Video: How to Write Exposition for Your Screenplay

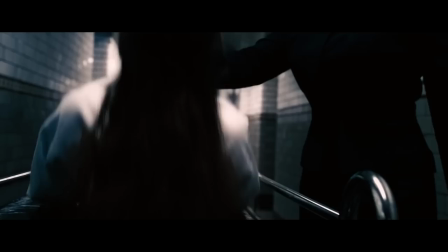494s
I'll also include vision sequences, mind games, or essentially any sequence that is purely mental and doesn't matter to the story.
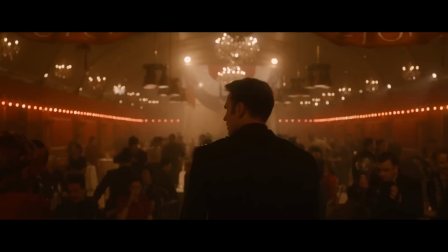502s
For every good dream sequence you can show me, I can show you a hundred terrible ones.
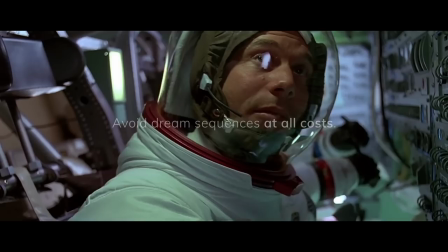506s
Avoid dream sequences at all costs. Here's a couple bad examples.
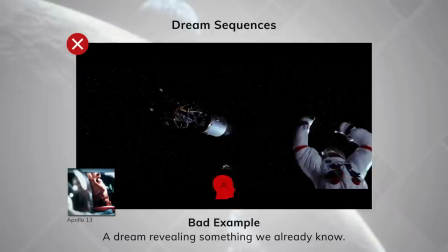511s
In Apollo 13, one of the astronauts has a dream about the mission going wrong. Then he wakes up.
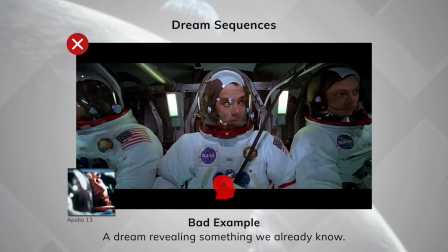517s
Nothing has changed. And we know, because this is a historical event, that the Apollo 13 mission did go wrong.
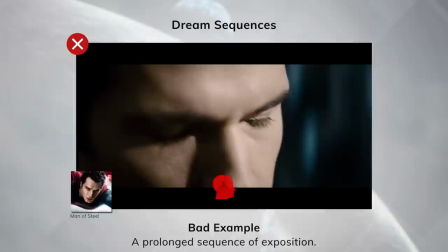523s
It's a useless moment for the story. In Man of Steel, we have a vision sequence where Zod simply lays out his villainous plan point by point.
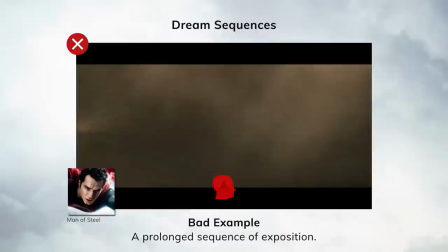531s
While this does attack with exposition because Earth is now in danger, it's the laziest way to get across this information.
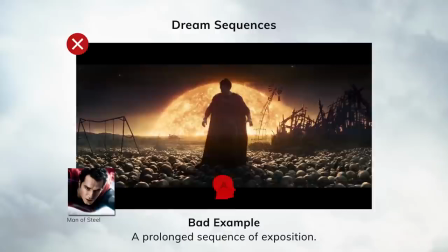538s
It's this long sequence full of interesting imagery in hopes that we don't notice that Zod is giving us paragraphs full of exposition.
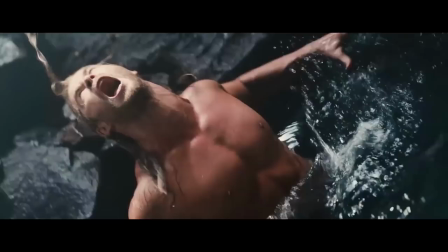545s
Even worse, nowadays these visions or dream sequences are used as marketing ploys and not actual elements of the story.
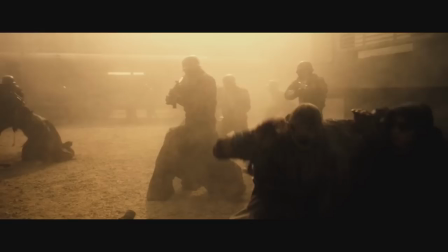552s
The best examples of this are Avengers Age of Ultron, Star Wars The Force Awakens, and Batman v Superman.
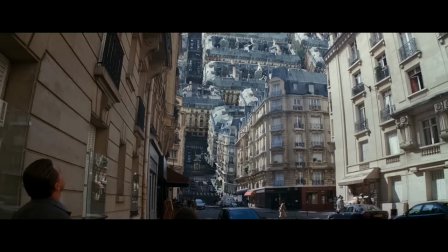559s
Now let's look at a couple good examples and why they work. First, people talk a lot about Inception.
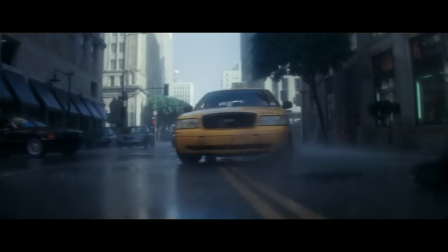565s
But what happens in Inception is not a dream sequence. The characters can die in real life if they are killed in the dream.
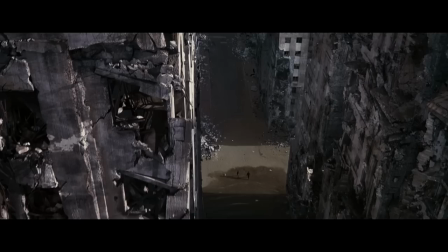572s
And the reason they are in the dream will affect the real world. So there are stakes and cost when they are in the dream, which means it isn't a dream sequence.
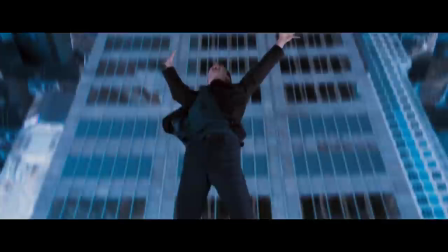579s
It's just part of the science fiction world of the story.
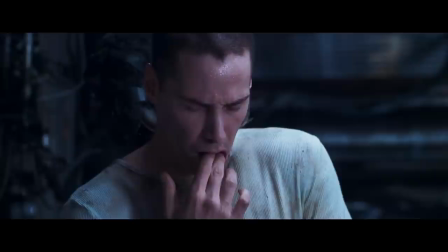582s
If you bring real-world consequences into a dream, it ceases to be a dream sequence and simply becomes an interesting sci-fi mechanic.
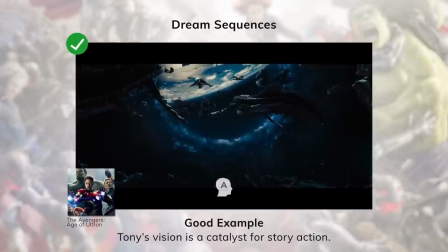590s
In Avengers Age of Ultron, Tony Stark's visions of the future directly affect his actions.
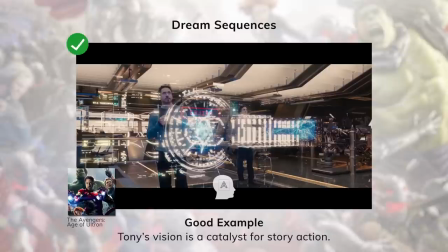596s
His dreams are why he builds Ultron.
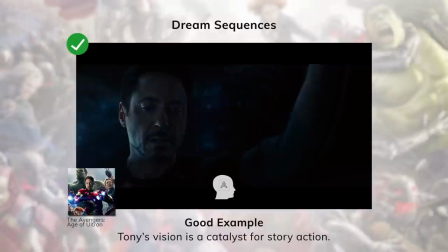599s
This is the acceptable way to write a vision or dream sequence because his real life is being dramatically changed by his dream.
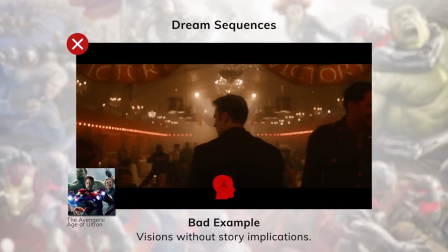606s
But make sure not to overdo this. And the other Avengers' visions in the same film really don't matter.
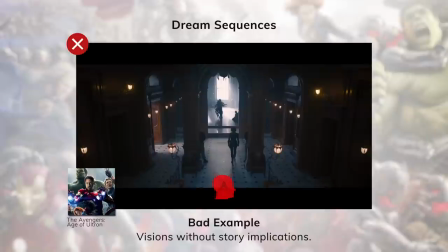612s
They just show us information that's kind of cool and interesting in the moment, but doesn't change anything in the story.
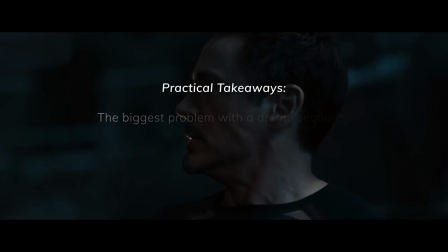618s
So it ends up being lazy and useless, while Tony Stark's vision has weight for the narrative.
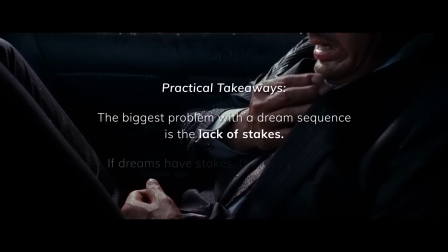624s
The biggest problem with a dream sequence is the lack of stakes. If there are stakes, it's no longer a dream sequence and just part of the action of the story.
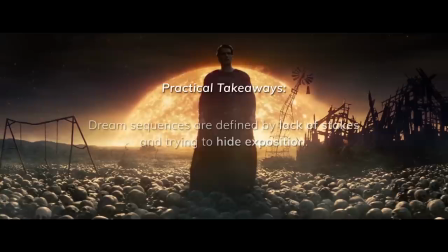633s
Dream sequences are defined by their lack of stakes and trying to hide exposition with dreamlike imagery and
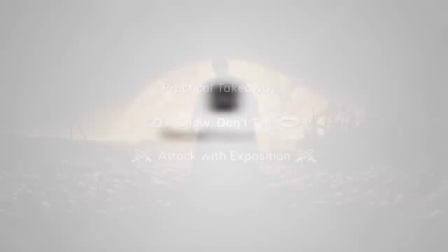638s
sounds rather than following exposition fundamentals like show don't tell and attack with exposition.
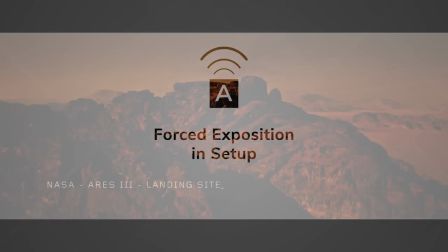646s
A lot of different films struggle with forced exposition, especially in the setup.
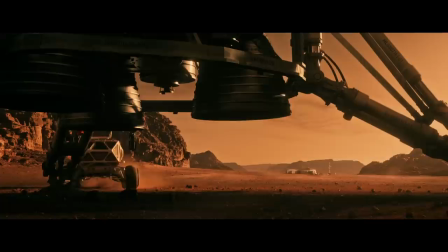650s
This is where the audience is being told rather than shown a particular piece of exposition. This is sometimes necessary and unavoidable, but it should be avoided as much as possible.
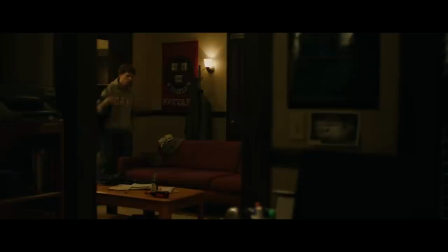660s
For example, in The Social Network, early in the film, we get Harvard University, Fall 2003.
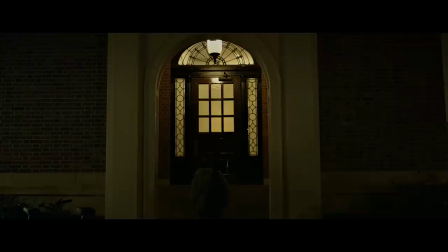666s
While this is forced exposition that isn't motivated by any sort of conflict, there's nothing wrong with this.
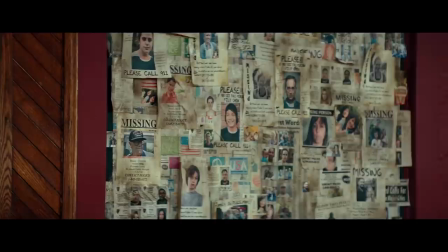672s
It's quick, necessary, and helps the audience understand the setting. However, this can go too far.
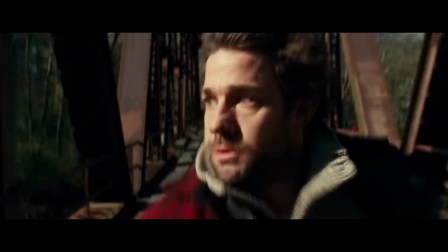678s
In the opening sequence of A Quiet Place, we get the most important story information. There are killer monsters in the world who are attracted to sound.
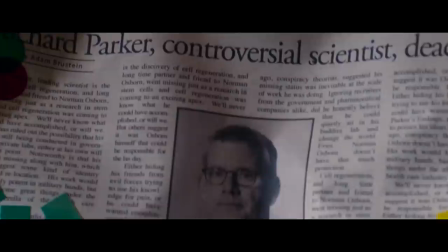686s
Then later on, we get this really unnecessary exposition in the form of newspaper clippings and a whiteboard with different facts about the monsters written on it.
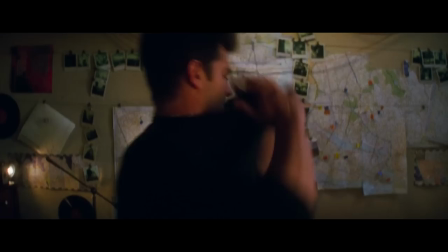695s
Many films have used this camera-moves-over-newspaper-clipping style of giving exposition, and it's always forced and rarely necessary.
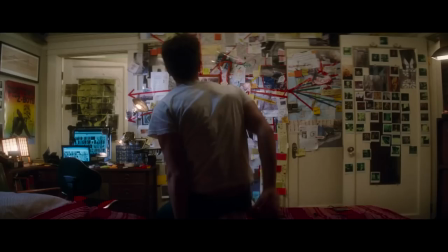702s
It's a clunky thing we've gotten used to in films that you should try to avoid in your own writing.
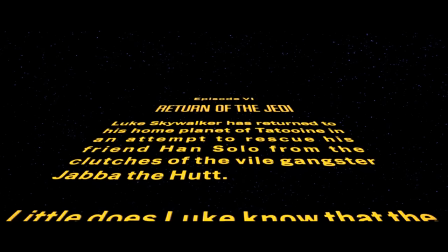707s
One of the most iconic forced exposition templates is the Star Wars opening crawl found in the beginning of each Star Wars episode.
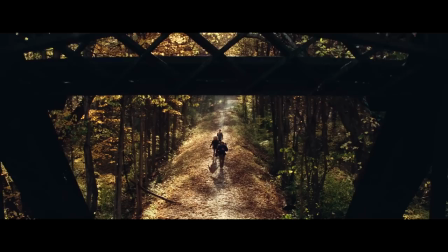715s
While it's adored by many Star Wars fans, The Crawl is fundamentally just a couple minutes of straight exposition to get the audience up to speed.
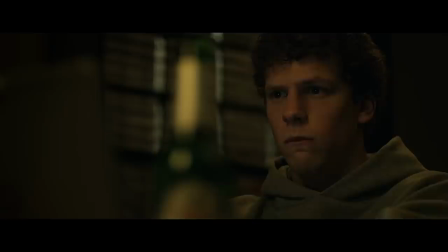724s
Now obviously science fiction films like A Quiet Place and Star Wars have to give more exposition than a film like The Social Network.
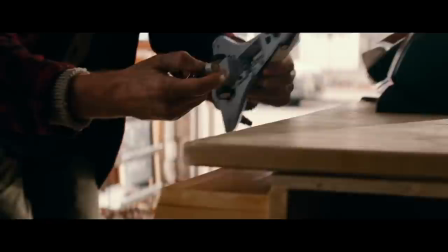730s
And these moments of exposition don't make those films bad. The point is to do your best to find better ways to add exposition to your story.
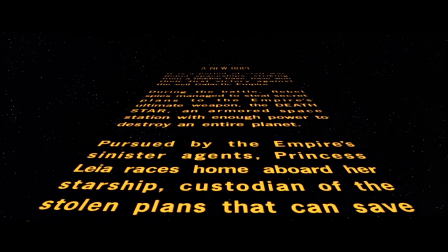739s
Exposition in the setting and setup, especially in science fiction or fantasy stories, will be difficult to convey without being a bit bulky.
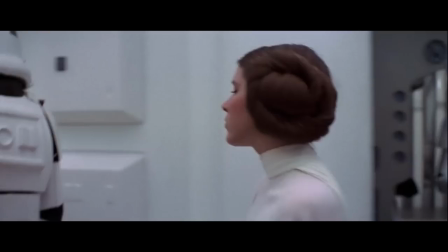747s
It's also much better to do what these films do and give this exposition in the beginning of the film rather than waiting until the conflict and momentum of the story has already built.
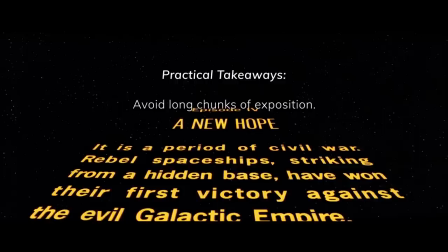756s
Avoid long chunks of exposition, whether that's hovering across newspapers, listening to news anchors explain things, or watching yellow words move through space.
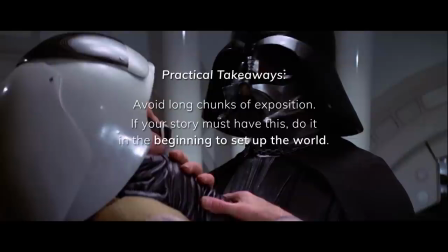765s
But if your story absolutely must have this, do it in the beginning to set up the world.
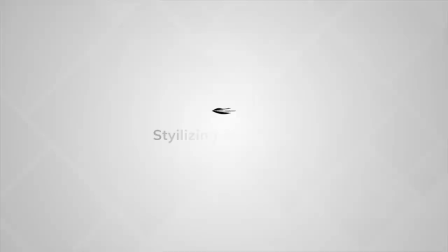770s
Avoid this as much as possible when your story is moving. But what if you have to get through big chunks of exposition in the middle of your story?
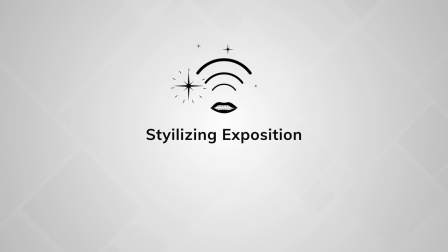778s
How do you maintain audience interest? One way to give out a lot of exposition is to simply be stylish. You can have some cool guy in a suit give it to you, or you can use a beautiful woman. And like I said before, if you make your exposition unique enough, it can become iconic.
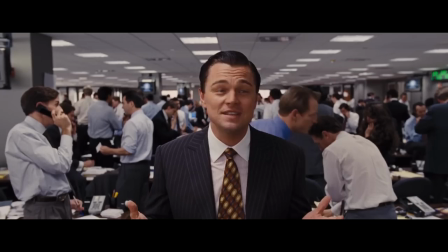794s
While these stylish turns can help hide exposition dumps, they should continue to follow the core narrative idea, which is to attack with exposition.
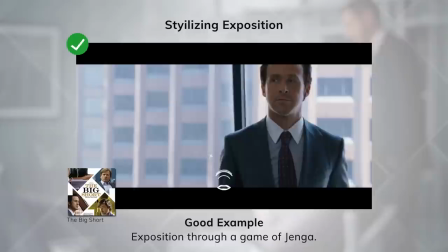802s
And, as much as possible, show, don't tell. In The Big Short, Jared Venet pitches to the Frontpoint Partners and explains the housing bubble.
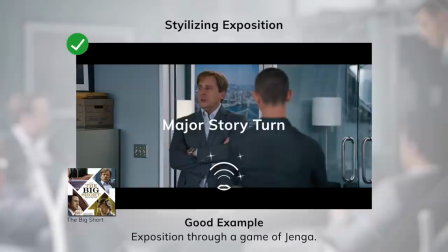811s
While it's stylish and fun, using Jenga pieces to explain the idea, it also creates a major story turn for the characters.
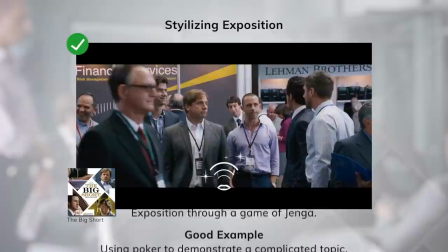818s
This revelation is the inciting incident for the Frontpoint Partners' story.
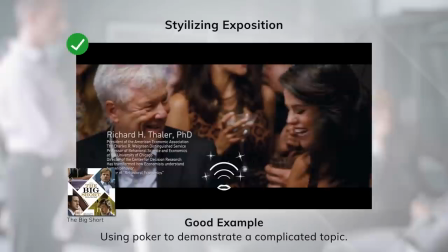822s
Also in The Big Short, the story must explain to the audience what a collateralized debt obligation is.
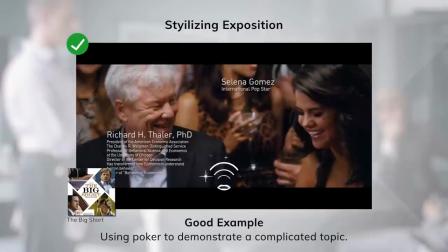827s
Rather than simply explain it to us, the story uses Richard Thaler and Selena Gomez betting at a poker table to show us the concept.
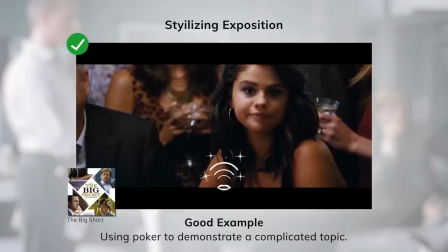835s
It's the direct telling of a boring topic, which sucks, but it still moves the conflict of the story.
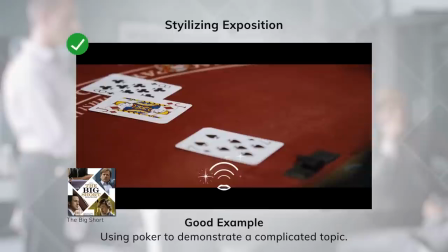841s
This scene does two things. It attacks with exposition because it shows just how big the housing market bubble is and what happens if it fails,
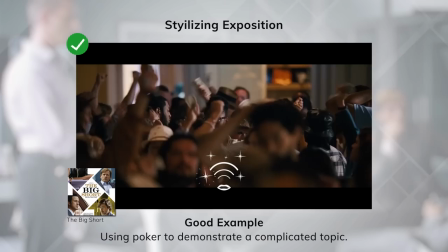849s
and two, it takes this complicated concept and shows us using an analogy.
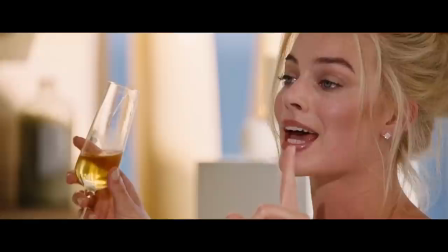854s
Then we get to see people in the casino feel the effects of the bet made at the poker table, which gives us an analogy to what will happen in the economy.
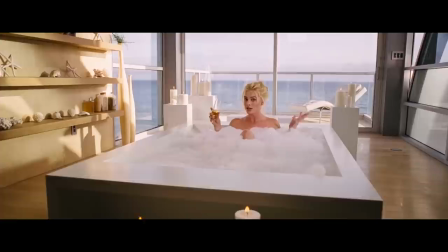862s
Now, it's still not ideal, but the filmmakers do everything they can to give this information in the right way and at the right time in the story.
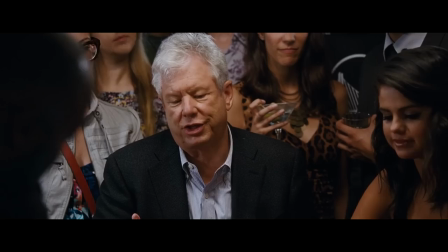870s
I recommend studying The Big Short when wanting to learn about exposition, because the film deals with boring,
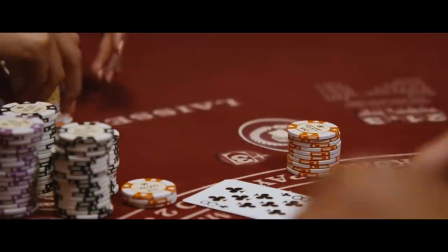875s
complicated financial topics and finds a way to explain them to the audience without losing steam in the narrative.
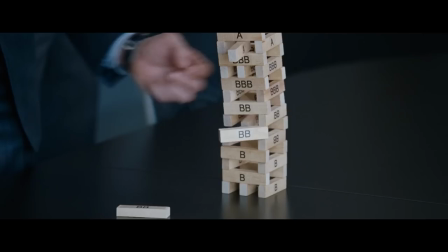882s
Making exposition flashy or stylized can help, but it still needs to be built on core narrative mechanics.
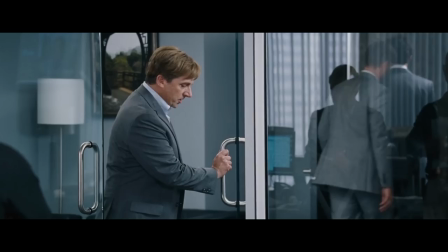888s
Attack with exposition, show don't tell. If you were able to attack with exposition, it will be much easier to get through these big chunks of information.
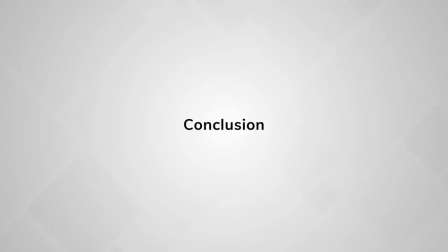898s
There are different ways to add exposition to the medium of film, but they should always continue to follow the core fundamentals of what makes exposition work in a story.
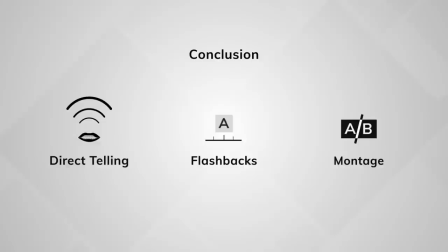907s
Whether you're getting one character to tell another character information, using a flashback, or starting a montage,
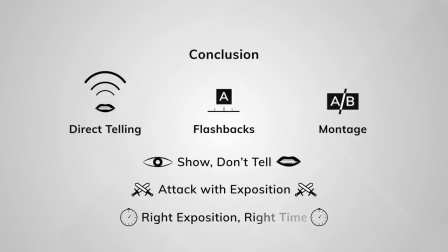913s
your exposition should continue to show rather than tell, attack with exposition, and give the right exposition at the right time. Now that you have an understanding of some of the fundamentals of screenwriting, let's take a look at dialogue, how it works in a story, and how you should practically think about it for your screenplay. So be sure to check out the other videos in this series by clicking the playlist now. And if you like this video, leave a like and subscribe for more videos just like this one.